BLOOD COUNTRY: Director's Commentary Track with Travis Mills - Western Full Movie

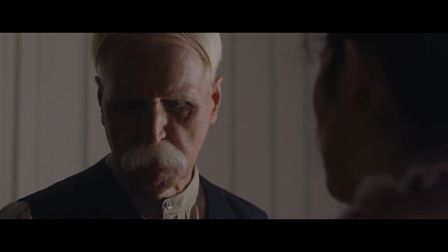2368s
It was cool to feature not just Mississippians, but some true locals who'd never been in movies.
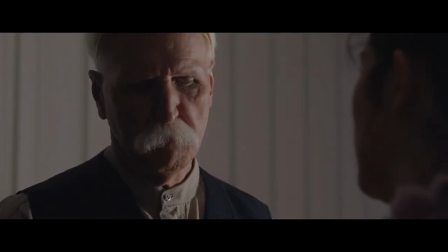2375s
She was living in Lawrence County, the movie's set in Lawrence County. So I think that was a very cool addition. This banjo player, this was played on set. Not in this take, but it was played on set. and he's great.
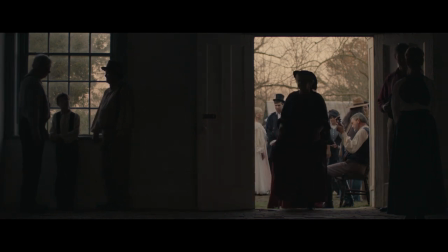2396s
He's a local in the Jacinta Corinth area. All of these extras, they're the best extras I've ever seen in my life.
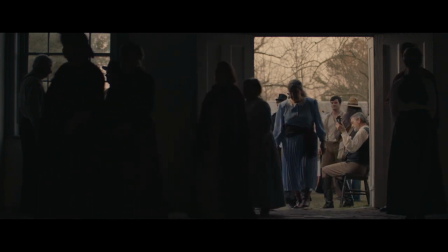2404s
They all came dressed for it. We didn't provide any of these costumes.
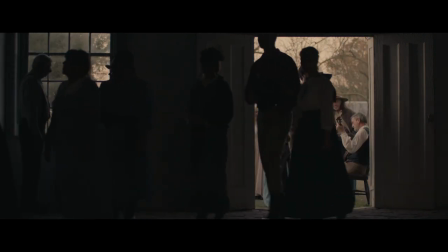2408s
They put the effort into finding their own wardrobe and they were the quietest,
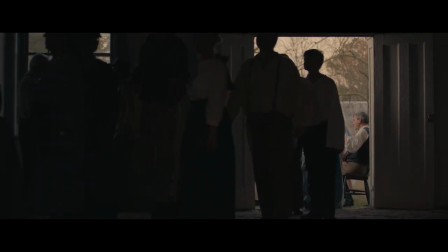2413s
most patient extras I've ever seen for this courtroom.
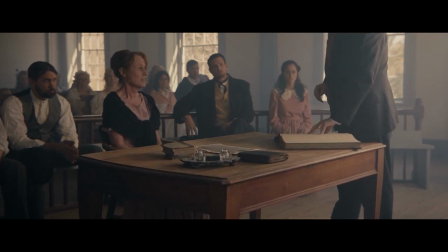2418s
This is the courtroom and it has It's such a unique look that you won't really get a sense of until you see it in a wide shot.
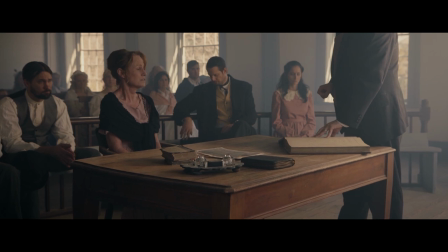2427s
But it's got this round kind of semi-circle type thing going on.
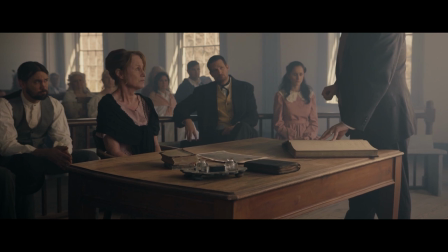2433s
It's just very different and beautiful.
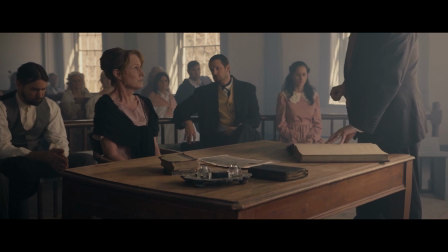2437s
And it's one of the only courthouses in Mississippi that hasn't really been modernized.
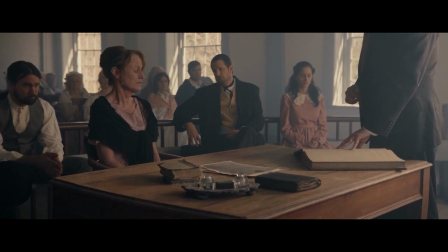2443s
And that's why we chose it. We drove hella far to get there. um the concept of this scene was
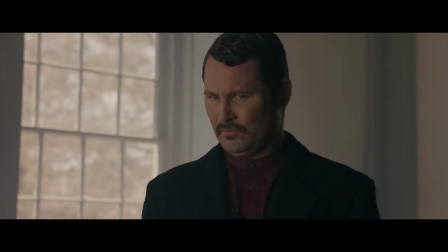2451s
to me again one of those victories for nick and i we were trying you know i
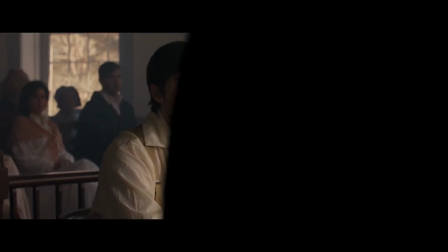2457s
hate boring courtroom scenes in movies i like courtroom dramas but
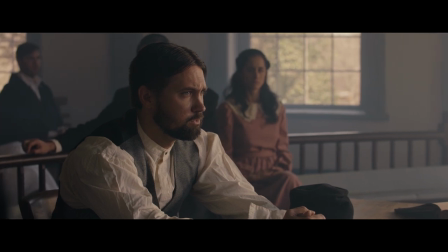2463s
i'm petrified of making one and having it just seem so dull and
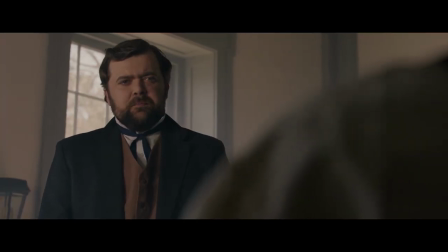2470s
i wanted to do something different Nick helped me figure out we figured out together this
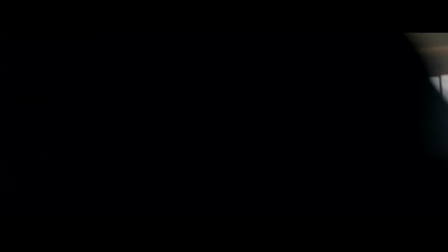2476s
series of dolly shots that would go from witness to witness lawyer
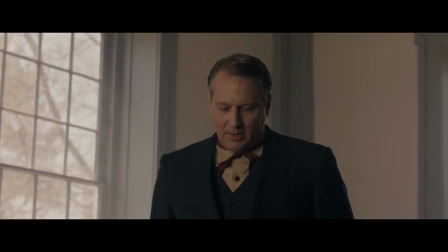2482s
to lawyer transitioning behind people's backs and it
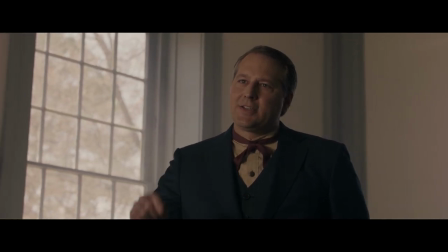2488s
was not an easy thing to do I can't remember how many dolly setups we had in one day
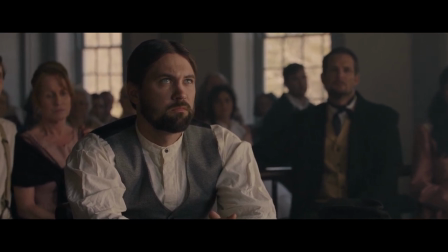2494s
but it was a heck of a lot and I'm just really proud that we pulled
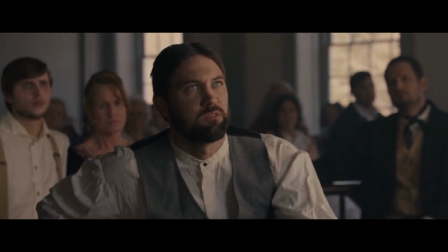2499s
it off a lot of audience members might not notice what we're doing but
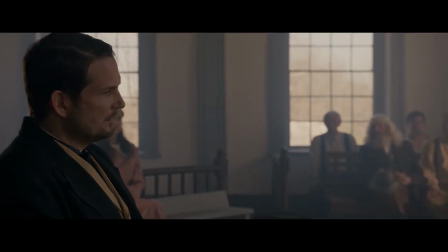2503s
it's great that we we did it for our
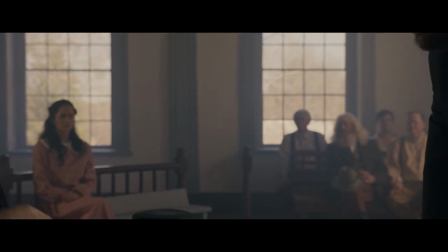2508s
sake and that we you know it really comes across well it has a kind of
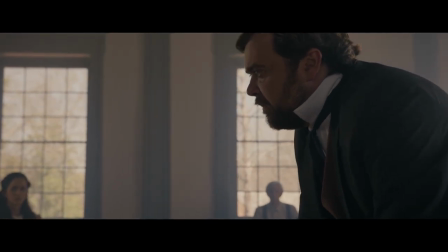2513s
a fluid feeling in the movie this guy is uh nicholas bain is
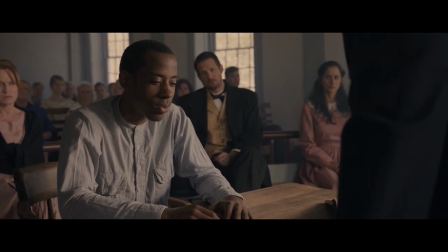2519s
a playing huddleston the uh defense attorney is
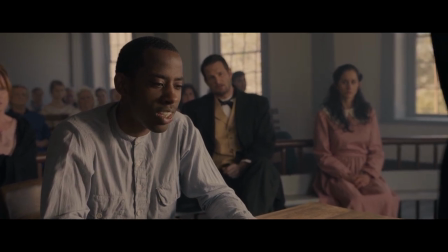2525s
or sorry the the prosecutor is a uh lawyer and politician
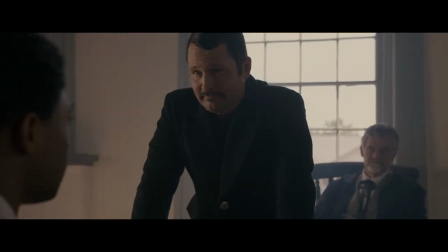2530s
in that area i'd not met him before the day of shooting but he did a great job as well
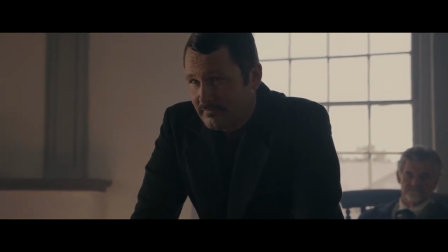2536s
and uh the judge back there is a local guy named david stevens who's got some civil
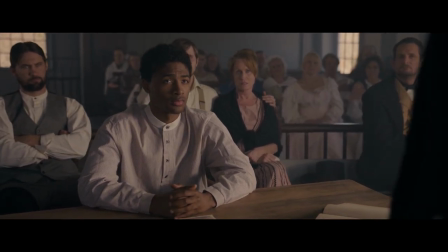2542s
war era bands that he leads and and he was really great
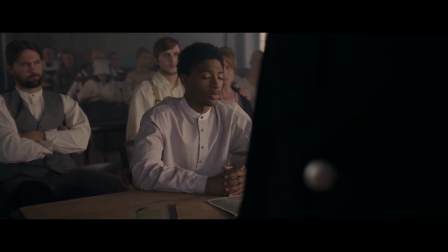2548s
to work with he helped out a lot too um again this was a super
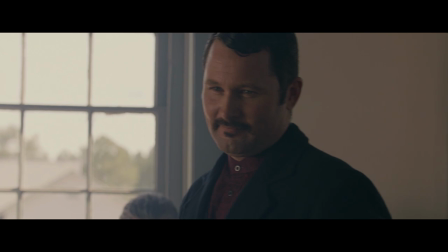2554s
long day the other thing that's interesting about filming at the
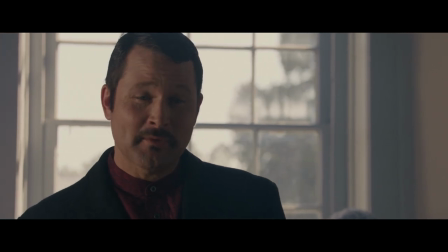2560s
jacinta courthouse is that a film was made there i still haven't tracked it down still haven't seen it called tomorrow based
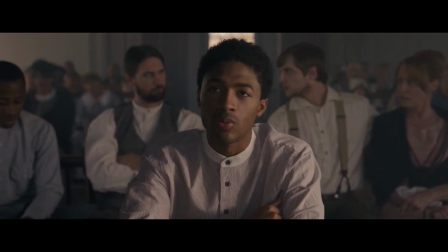2568s
on a william faulkner source material adapted by horton foot and Starring Robert Duvall.
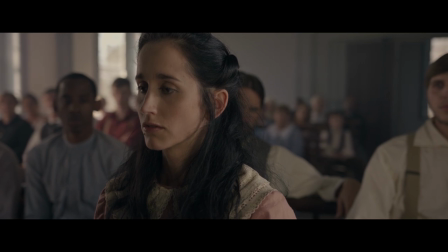2576s
That was made, I think, back in the 70s. And scenes were shot in this courthouse.
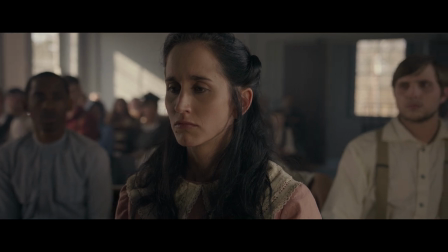2582s
Which I really need to track it down. Hopefully before the movie comes out.
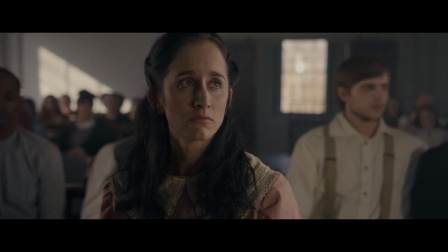2588s
And give it a look. Because it should be fun. It's always fun to see when you filmed in the same place.
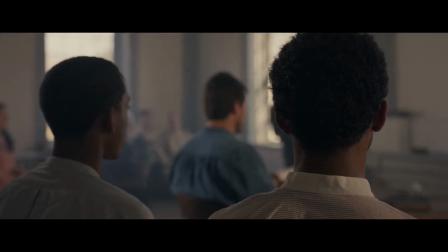2594s
And if you can recognize certain things. Or the same angles. How it's changed over time.